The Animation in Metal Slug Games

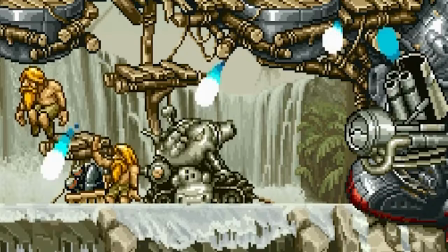[8:26]
No mechanical thing would react like this, and that's the beauty of animation in that you can imbue anything with relatable characteristics.
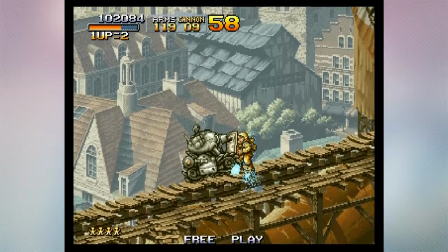[8:34]
I don't know about you, but I get sad when metal slugs explode. Metal slugs feel alive and full of character.
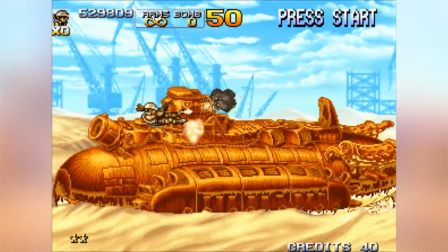[8:42]
I thought I thought I'd contrast this by studying a boss as well, to see what else they do,
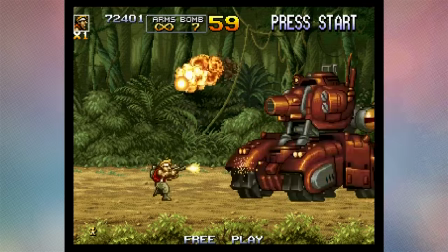[8:46]
and I thought I'd study the best opposite to the Metal Slug vehicle, and that's Metal Rear from Metal Slug 5,
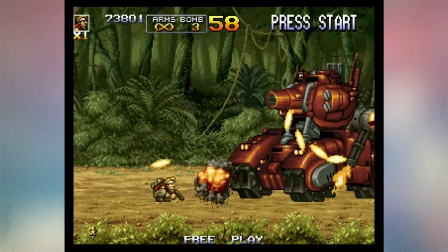[8:52]
which is, in essence, a huge renegade prototype based on the Metal Slug design.
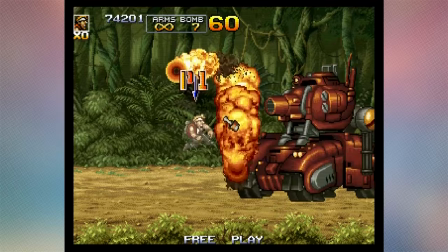[8:57]
What's interesting, and something I wasn't actually expecting, especially when compared to other bosses, is just how alive this one feels as well.
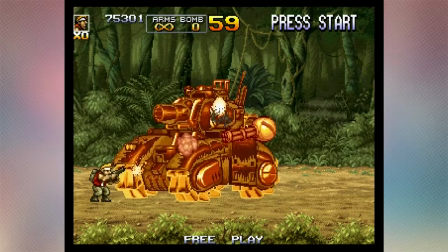[9:06]
Most of the design of the thing itself is pretty counter to the Metal Slug, such as straighter edges,
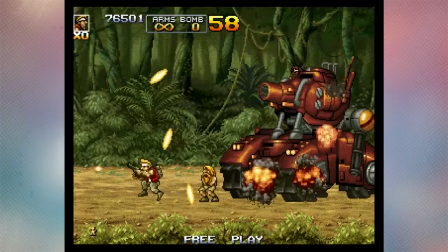[9:11]
less rounded corners, a much less organic look, and much more of a solid, complex machine,
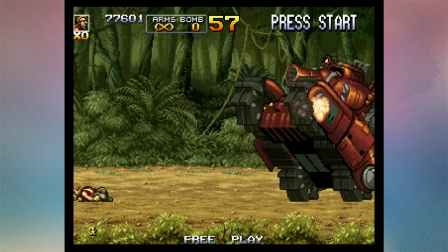[9:17]
giving off a more cold and calculating appearance. And yet, it's probably still as expressive as Metal Slug.
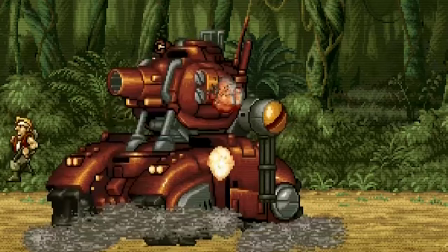[9:24]
I mean, the evidence of this is when it literally rears up into a wheelie and tries to crush you, landing with such a follow-through with all the pieces catching up to the action.
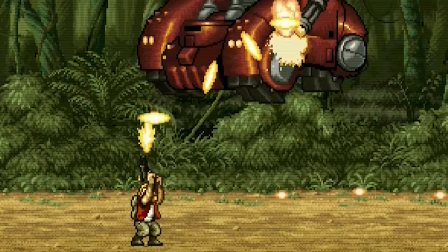[9:33]
This, again, feels alive. And I think this is where the series' charm lies,
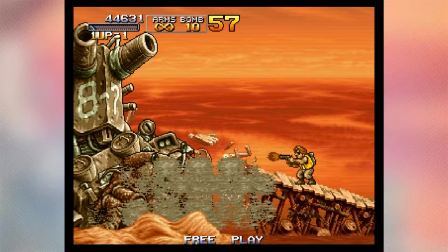[9:39]
giving big mechanical machines more life and soul than would ever work in the 3D scene of the time.
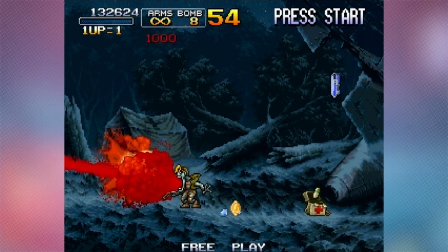[9:47]
And I think this is what they meant during that interview, that the animation and art has to be this good to be able to compete in this new market.
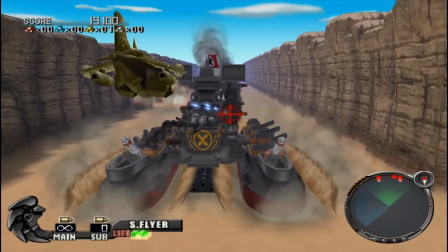[9:55]
Without going into it too much right here, I actually found out about Metal Slugs 3D for the PS2 from 2006,
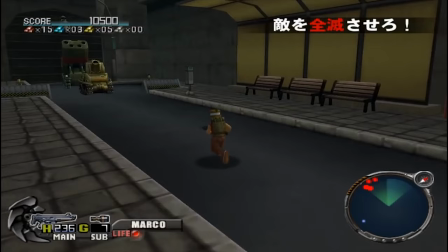[10:02]
which kind of backs up my point in this particular case.
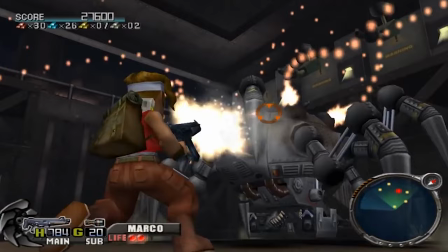[10:05]
Enemies and bosses lack that lively, convincing movement, and it just doesn't feel the same.
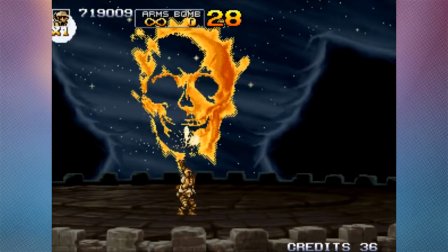[10:13]
Another thought I keep having is how the series progresses into more and more creepy imagery,
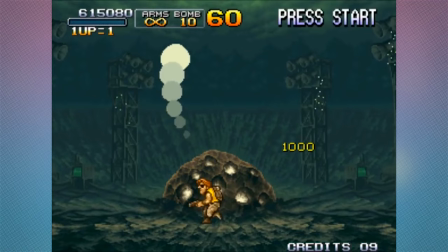[10:18]
from simple world domination war vehicles in Metal Slug 1 and 2, and entering more supernatural territory in 3 onwards,
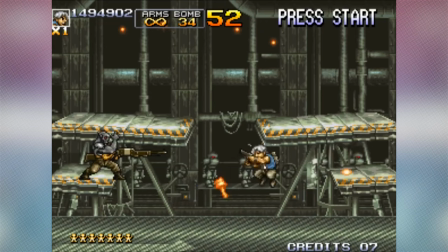[10:25]
with the odd looking aliens circling the crashed spaceship thing and the route Mars boss at the end.
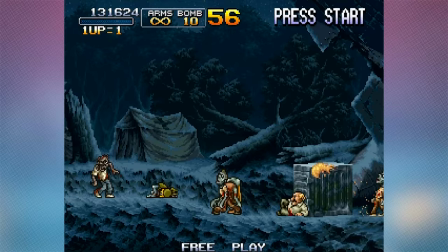[10:32]
I find that the smoothness of some of the movements fits ever more into this uncanny
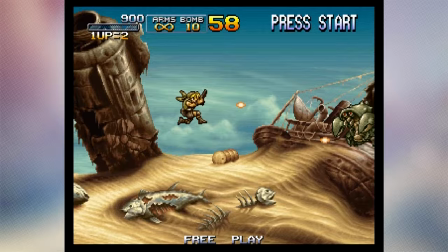[10:37]
creepiness and it matches up well with the overall aesthetic the later games find themselves in.
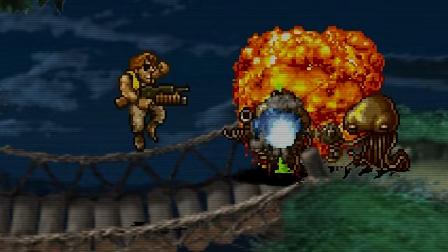[10:43]
I think this begins to make more sense when you encounter the aliens and monsters with guns that just move so smoothly it's almost unsettling to watch.
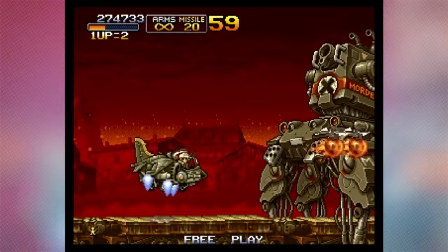[10:53]
The spider tank for example, though not quite in supernatural territory,
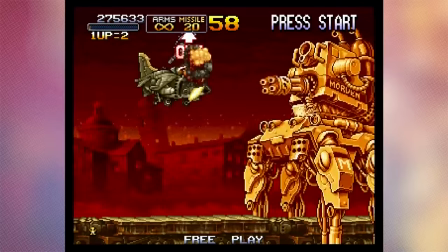[10:57]
has this constant motion which actually gives off this sickening insect-like creepiness.
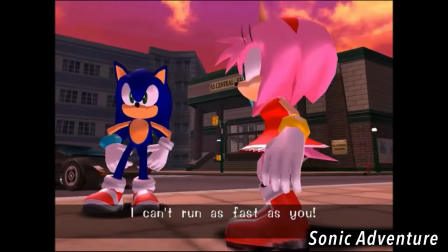[11:04]
Usually, animation which lacks the sort of easing that's present in Melt Slug would perhaps face criticism, particularly when it's present in an action-heavy game like this.
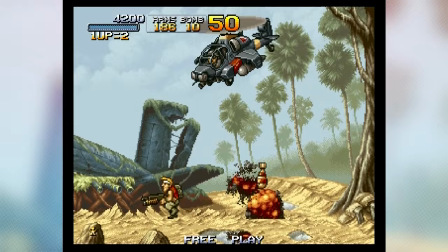[11:13]
But it just works at Melt Slug.
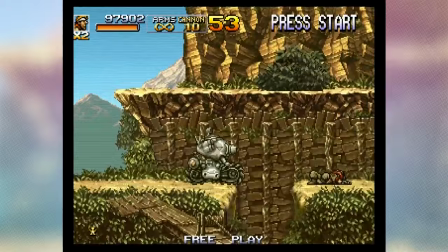[11:17]
The amount of detail, the amount of frames, the amount of understanding of space and the amount of appeal in these games are definitely what drive up the quality.
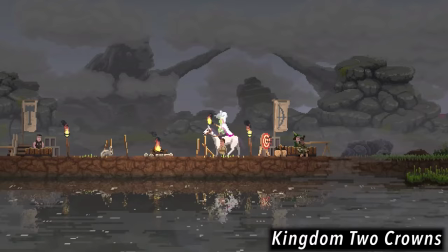[11:26]
Pixel art and animation is really proliferic these days, more than it's been for ages,
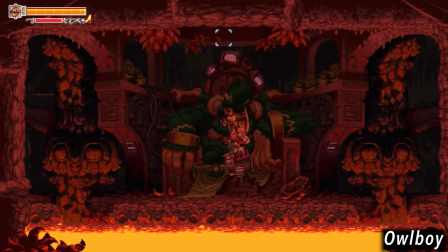[11:30]
and games like Owlboy and many others show just how strong the skillset is for this aesthetic,
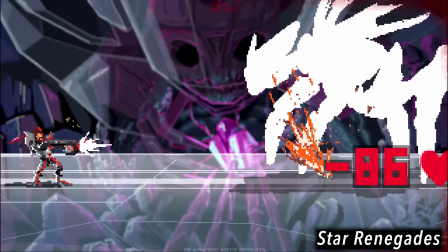[11:36]
and there's clearly a hunger for more high quality pixel art games.
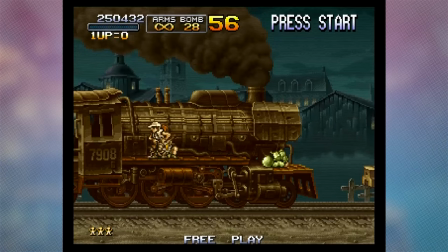[11:40]
Personally, I feel there's still room to explore and progress this style, and I think we have Metal Slug to thank for pushing these boundaries far beyond what we thought we could do.